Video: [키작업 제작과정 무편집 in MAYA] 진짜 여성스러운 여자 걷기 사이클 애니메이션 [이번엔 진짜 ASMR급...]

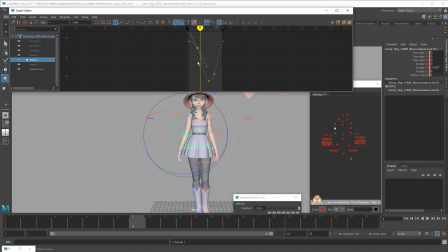76:11 팔이 너무 옆으로 안 떴으면 좋겠거든요. 후선을 잡아야겠다.
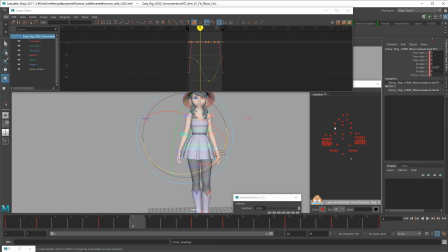76:30 아, 지금 팔꿈치구나, 이거. 아하, 감사합니다.
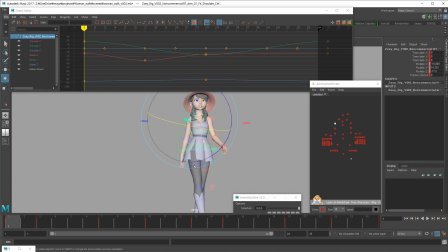여기서 좀 봐줘야겠네.
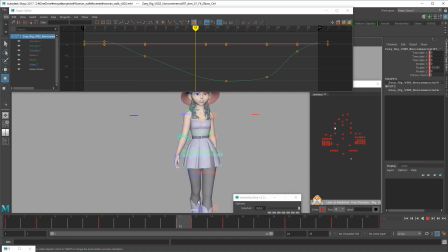77:13 그러면서 스쳐서 지나가게.
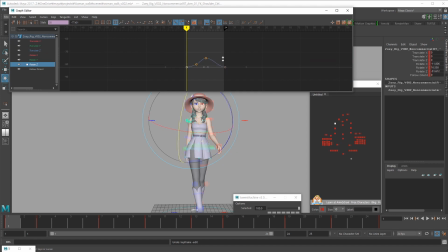77:29 여기서 좀더등 뒤로 들어가면은 좋을 것 같아요. 단방향으로 깔끔하게. 또 마찬가지죠.
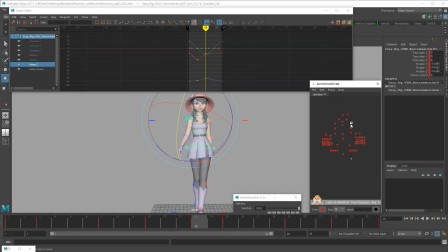그리고 이때 팔꿈치가 아까처럼 꺾여주고.
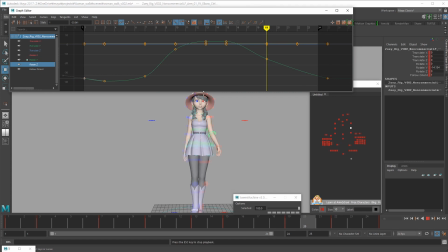일단 팔은
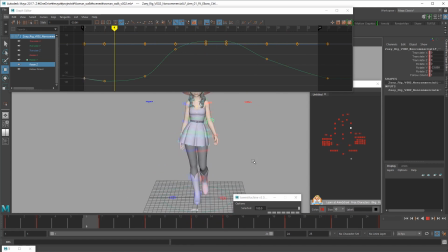78:23 손목이 좀 아직 뻣뻣한데 그 전에 힙을 먼저 좀더 잡아주겠습니다. 필요 없는 거다 지워주고
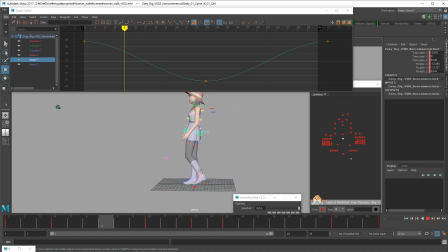78:40 부드러워졌죠. 그냥 좌우 흔들림은 이렇게 부드럽게 간다고 생각하면 돼요. 그러니까 다른 부위와 컨택트와 인터랙션이 있어서 충격을 보여주는데,
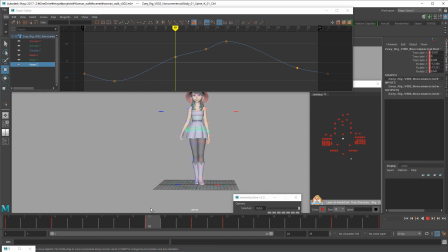78:56 로테이션 Y 같은 경우에는 전체적인 몸의 흐름이기 때문에, 이렇게 싹다 정리해주면 됩니다.
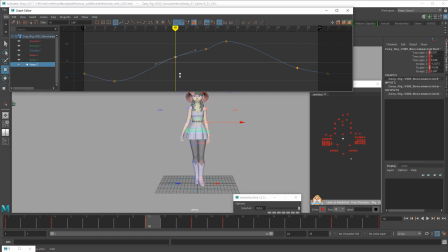79:14 이제 좀 힘이라고 해야 되나? 좀 건강미가 넘칠수록 이 리커버리 타임이 짧아질 거예요. 지금은 굉장히 리니어한 느낌으로 지금 둥글둥글 이렇게
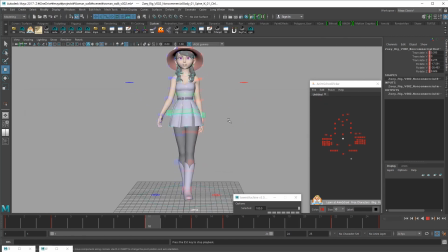79:31 둥글둥글하게 좀 걷는 게 있는데,
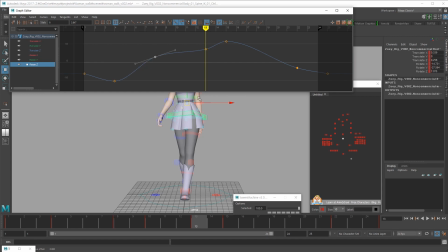79:37 만약에 좀더 건강미가 넘친다면 이 구간이 짧아져서
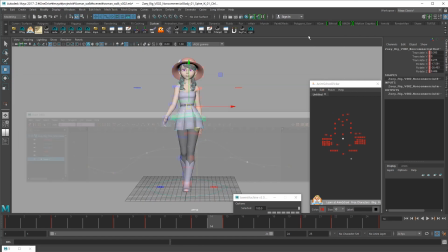79:46 짧아지면 약간 더 꽉 잡아주는 느낌이 생기죠.
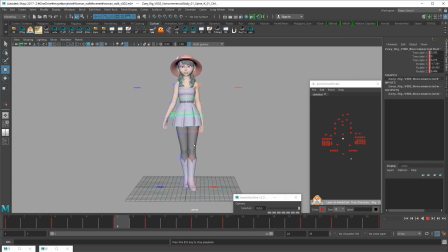다시 한번 볼까요? 갑니다.